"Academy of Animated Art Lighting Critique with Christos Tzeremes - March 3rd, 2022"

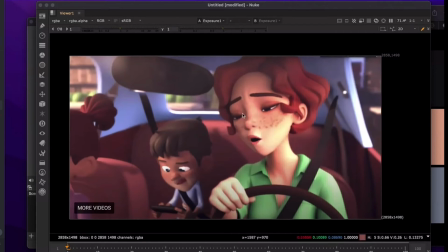(20:43)
The reason why I'm telling you about like the shadowing, falling on her is because once you get a shadow in here on the character, we're going to be able to read it as sunlight immediately. Like now, the way it stands, it's hard to get a read of it like sunlight.
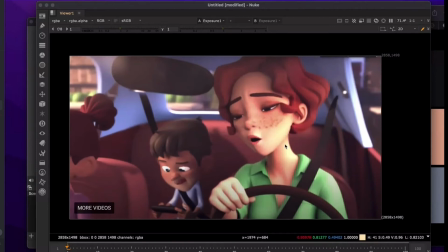(21:01)
It almost feels like, it could be sunlight. It could be that she just has like a really bright source. Like maybe there's a yellow truck, you know, like right next to this car, and it's getting like a bounce light. And so that's where shadows play a big role. They tell us a lot about the source.
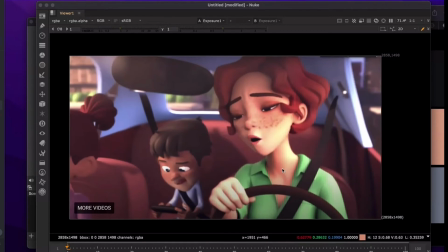(21:19)
Because I'm not seeing a shadow here, I'm not really sure like where that light is coming from. So to give you an idea, let's say that I do something.
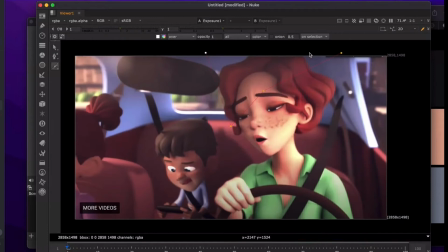(21:36)
So I'm just focusing on her now. But if I
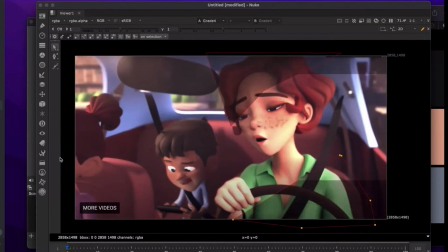so it's like, if you
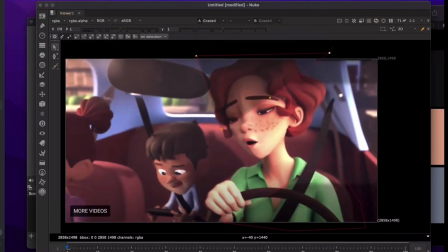(22:14)
obviously, and there's like weirdness happening because of the format issue. That's kind of why you're getting these lines. Just quickly like slapping this together here. Here we go.
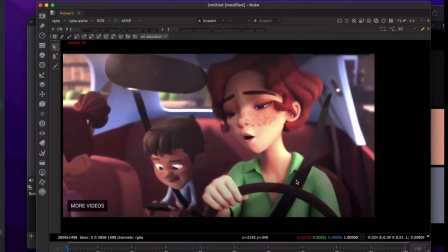(22:31)
So, just right away, I'm feeling like that sunlight is coming in through some source, and it's just because I'm getting like a shadow coming in from the top of the car and the car door.
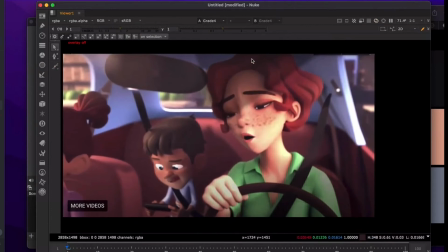(22:46)
So I think like that'll help you. Obviously, want to keep the shadow away from her eyes as she's acting. Keep it like up here, and I think that'll help you a lot. And then whenever you have like lights coming from other sources,
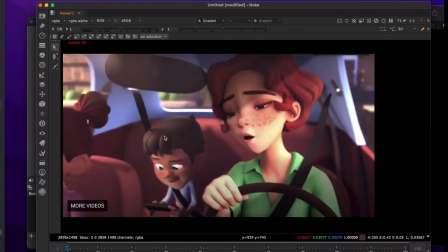(23:01)
like the light's coming from the outside in, and it's hitting this kid, and this is like skylight. You shouldn't have such a sharp shadow back here. So all your shadows need to be like going the same direction.
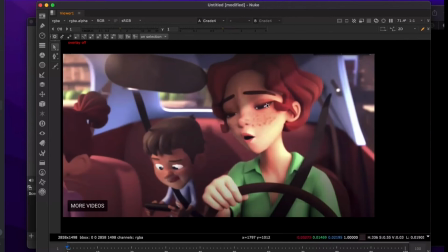(23:15)
Like the sunlight should come in and give you like a single solitary like shadow that comes through, and then all the other lights in your scene need to be like much softer. They can be like, you can have like a secondary hard shadow,
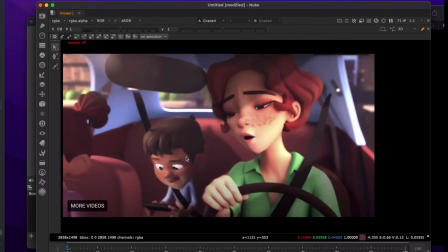(23:34)
but there needs to be a reason, like multiple small lights or something like that in your scene. That's when that is. But like highlight's a really big ambient source, so like that should be like a really soft back here.
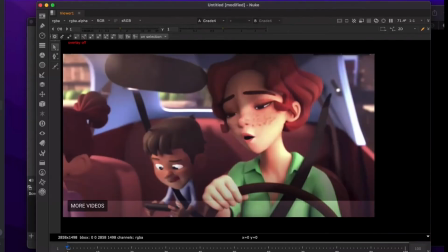(23:49)
So just going from like something like this, something like this, again, like it looks silly, right? Because we're just putting like weird shapes in your frame.
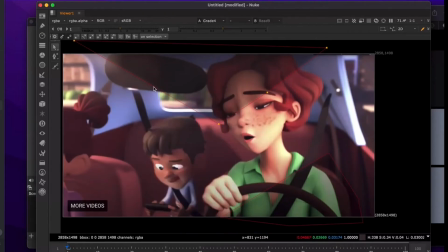Just putting like really strange shapes in your frame, but you can see that like it has an effect on like how you read like the lights that are coming in. So I would, as an exercise, what I would do is look at your frame and like go through your lights one by one and see like what each of them is doing, and see if like just visually that like just by looking at it, if you can like, and like what that light is, meaning like if you look at your sunlight, like does this read as sun? If no, then why? And it's like, oh, because we don't have like any shadows. or there's no like directionality, or it's too dim or something like that. Like that'll always help you to isolate each of your lights and go through to find like where the problems might be. So something like this, where you have a shadow or a light coming in this way and casting a shadow, and then another one that's coming in through the other side and casting one. You'll be able to see that when you isolate, and then you can be like, oh, okay, I have two lights coming in, casting shadows in opposite directions. So, in summation for this one, I think more overexposed exterior, like some kind of like shadow or like some kind of like way that we can tell that like where your sunlight is coming from. Softer like fill sources so that we don't get secondary shadows, and then I think your fill structure is fine. So like if I go back to this one, like I think this
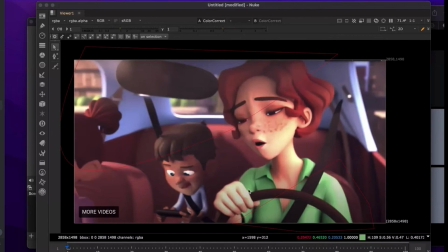(26:03)
fill is like fine for the exposure you're going for, the character, this one specifically. So once this like sunlight starts to look like sunlight, I think it'll play well. Can I ask like where this light actually is in space?
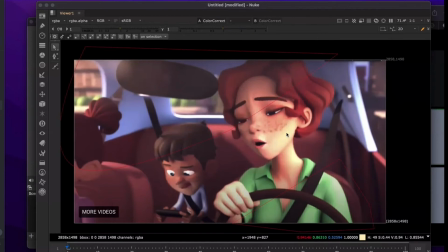(26:22)
Yeah, so she for hers it's like coming from the screen right and stuff, and it's a lot farther. Both of them are both pretty far off and stuff. In the background, the key light's actually coming from the left side, but
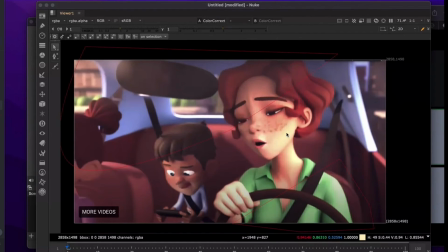(26:41)
in past feedbacks I've gotten where I've been told, like, because like when you're in a car you're getting bounce lights for both of them, so I've actually have like two key lights coming in, like again on the boy it's coming in from the left side, and on the woman it's coming from the right.
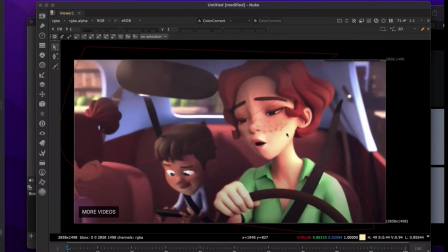(26:56)
So yeah, and that's not wrong, like to get two key lights. It's just that like one of them should be, one of them's your sunny side, and then one of them's from the sky, so the lights have to feel different. They're not both same structure or the same color.
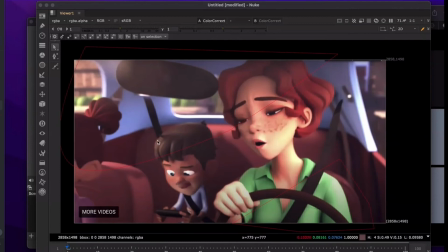(27:15)
Like the boy should be getting like a sky fill, which is going to be like white or bluish, something like that. Like, and then on this side, you're going to be getting that. You're still going to be getting that blue, so you can actually institute like a blue kick on the character's hair or something like that.
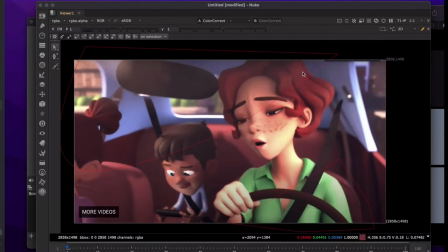(27:32)
But if the sun's coming in from the front right, you're going to be getting in like that majority of like sunlight coming in. You'll be able to tell the difference between those two sides. On the exterior, I feel like
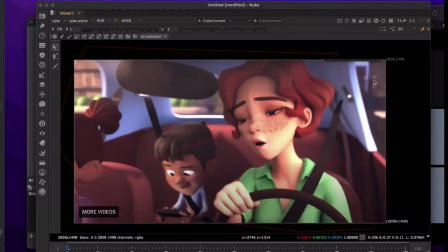(27:52)
you really can't tell. I mean, you won't be able to tell once it's like blown out if you do decide to go that way. So for the shot, then should I change like where the main source of the? I mean, I'm going to keep the background the same and just overexpose it and stuff.
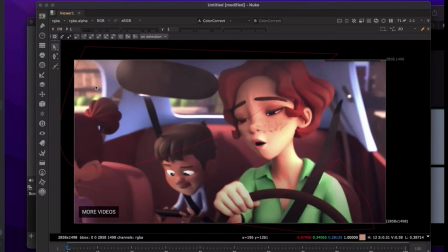(28:10)
But should I change the main key source then for it to be on the right side then versus the left? Because right now it's supposed to be on the left. I don't. That to me isn't as big a problem. Like that, the sunlight, because if you overexpose something, anybody will really be able to tell.
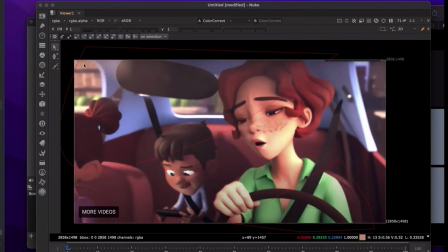(28:28)
Like like at a moment's notice. Like if you expose down, you will be like if you were giving like HDR frames, then it would be a problem because you'd be able to tell shadows exterior coming from screen left and then shadows on the character coming from screen right.
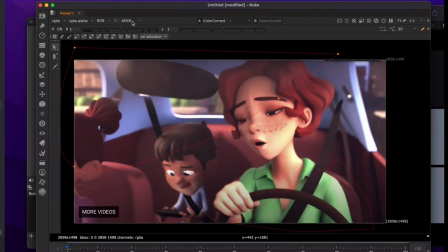(28:47)
If you're just doing like regular sRGB frames, P3 frames, you'll be fine. So I think you can just keep it.